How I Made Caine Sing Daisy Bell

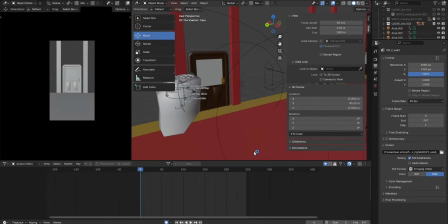0:00 Okay, so it has come to my attention that there's some people who want to know how I make my animations, and more specifically the Daisy Bell animation that I just made. So I thought it'd be fun to go through one of the shots from the animation and some other behind the scenes, but
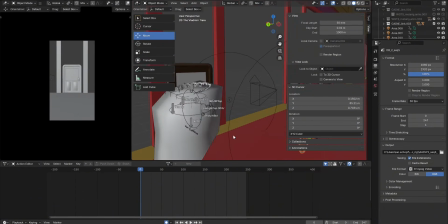0:17 specifically for now I'm just going to focus on the scene where Caine and Bubble
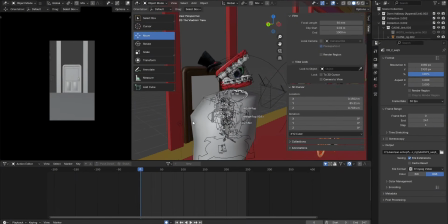0:24 act out getting married, which was the main reason why I wanted to remake the first animation.
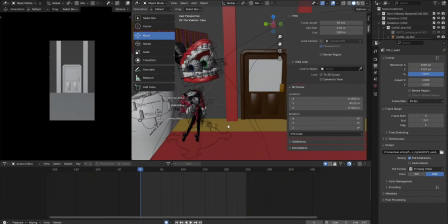0:32 I knew that I would need to make a scene that was starkly different from the first one, so I thought that this would be a fun way of doing it.
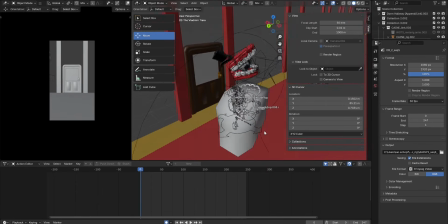0:41 So here's what the animation looks like in the final version.
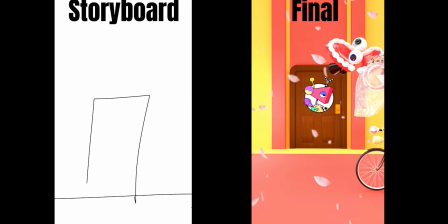0:48 It won't be a stylish marriage. I can't afford a carriage.
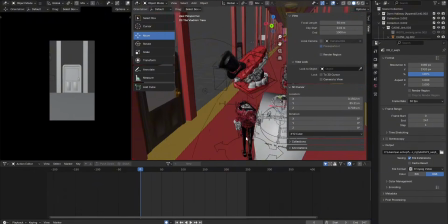0:57 And here's some behind the scenes. This is what it looks like off screen.
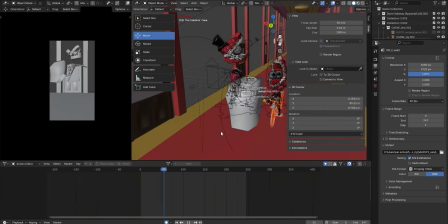1:02 It won't be a stylish marriage.
I can't Sorry for the lag. It's a pretty heavy scene, which made it kind of challenging to animate. upon the seat of a bicycle.
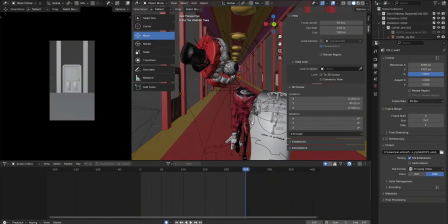1:16 But you can see that while animating the shot, I decided to have Caine's head behind his body, lined up.
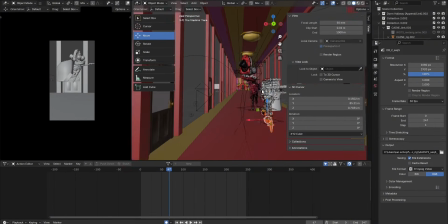1:25 You can't really tell from the camera view, but yeah, his head is off to the side because it was clipping with his arm too much.
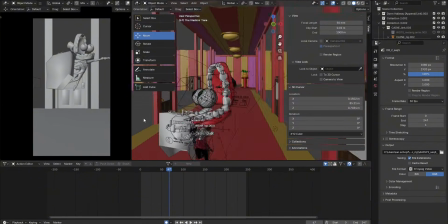1:36 And also see that I have his eyes offset quite a bit.
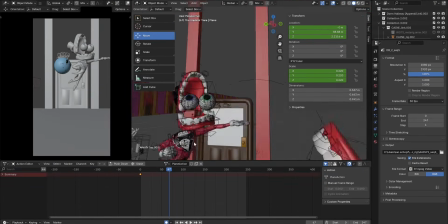1:42 So with Bubbles' rig, I gave him a little tiara.
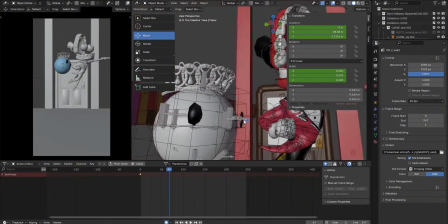1:47 Thought that'd be funny. I wanted to do some sort of flower effect,
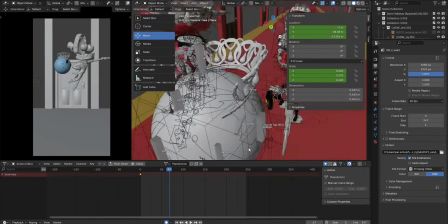1:52 but in the end I just ended up using a filter to get that effect that you see.
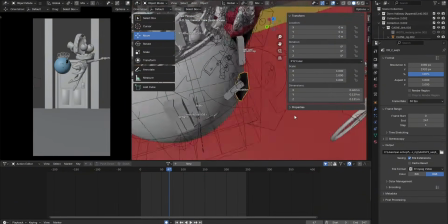1:59 So the rig that I downloaded for Bubble is made by Zajax,
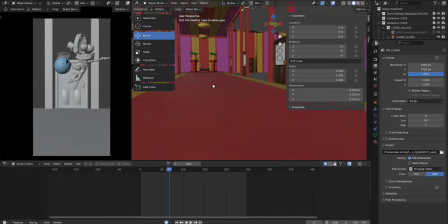2:05 I think that's how you pronounce it, on Twitter, and they're very good rigs. But I was having some issues with his eyes not being visible through the veil,
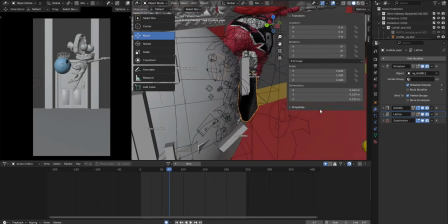2:16 so what I had to do was modify it pretty heavily, remove a bunch of modifiers and stuff.
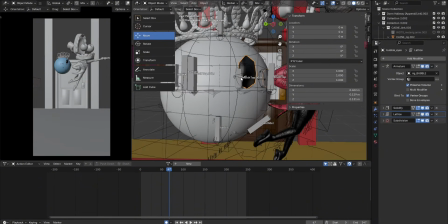2:24 That's what controls the mesh in Blender. So that way his eyes would be floating outside of the veil so you could see it better.
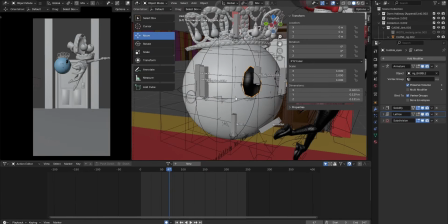2:33 And the veil was pretty fun to make.
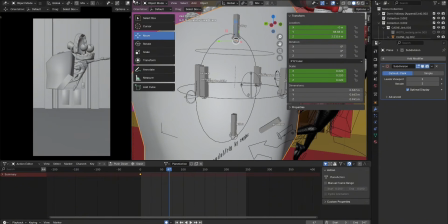2:38 So the texture, I downloaded a texture of like lace or something, I think.
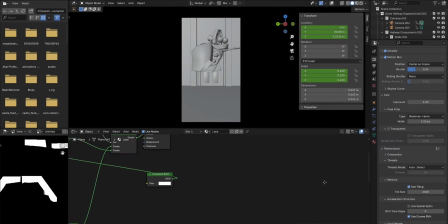2:44 And then, yeah, lace. And then here's the node setup that I ended up going with.
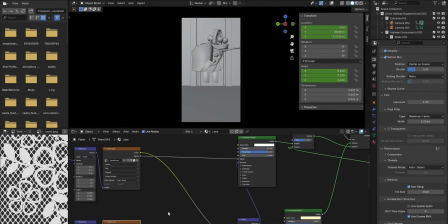2:50 So here's the texture. And what I did was I changed the color to like a golden color.
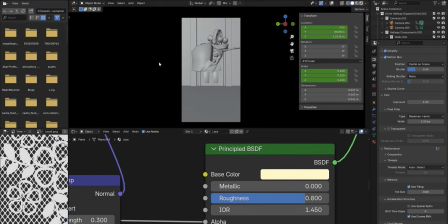2:58 I think that's it, yeah. So that's how you can kind of see that the bottom part of the veil is more gold.
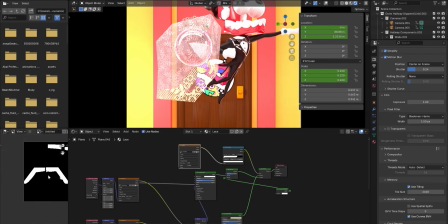3:06 And then I created a mask. This is the mask that looks like this.
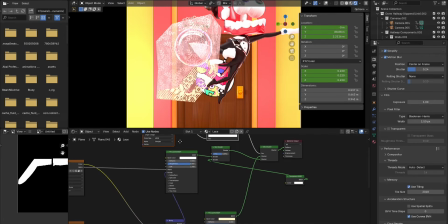3:15 And then I mixed the two colors of the veil together.
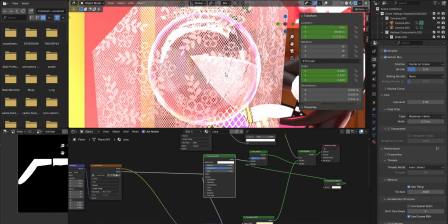3:22 And another issue I was having is that Bubbles just wasn't showing up clearly enough.
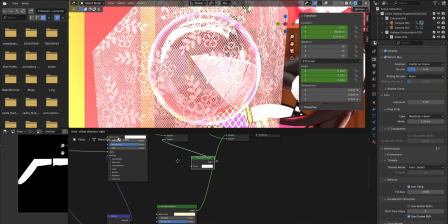3:27 So I had to use a transparent shader.
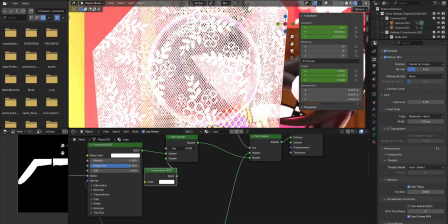3:31 And then you can see that that controls how much of the lace you can see versus how much it's see-through.
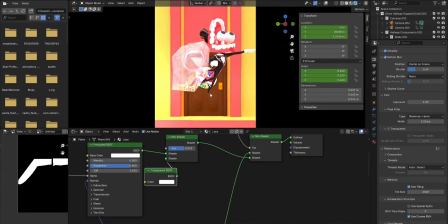3:41 So that was helpful for that. And let's see what else.
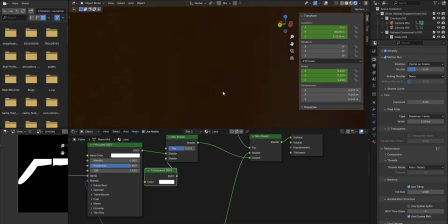3:46 Oh yeah, the bike. So the bike, I
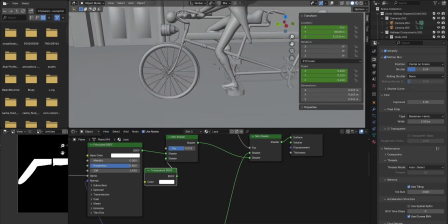3:50 downloaded just a model off of a Sketchpad, but it was in an FBX file format, so it was split up into a bunch of parts.
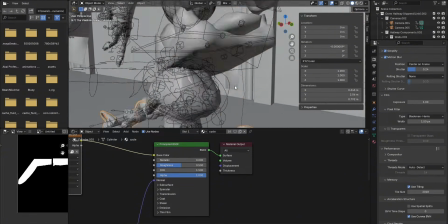3:59 So that was actually quite a bit of work to modify it. Right here you can see.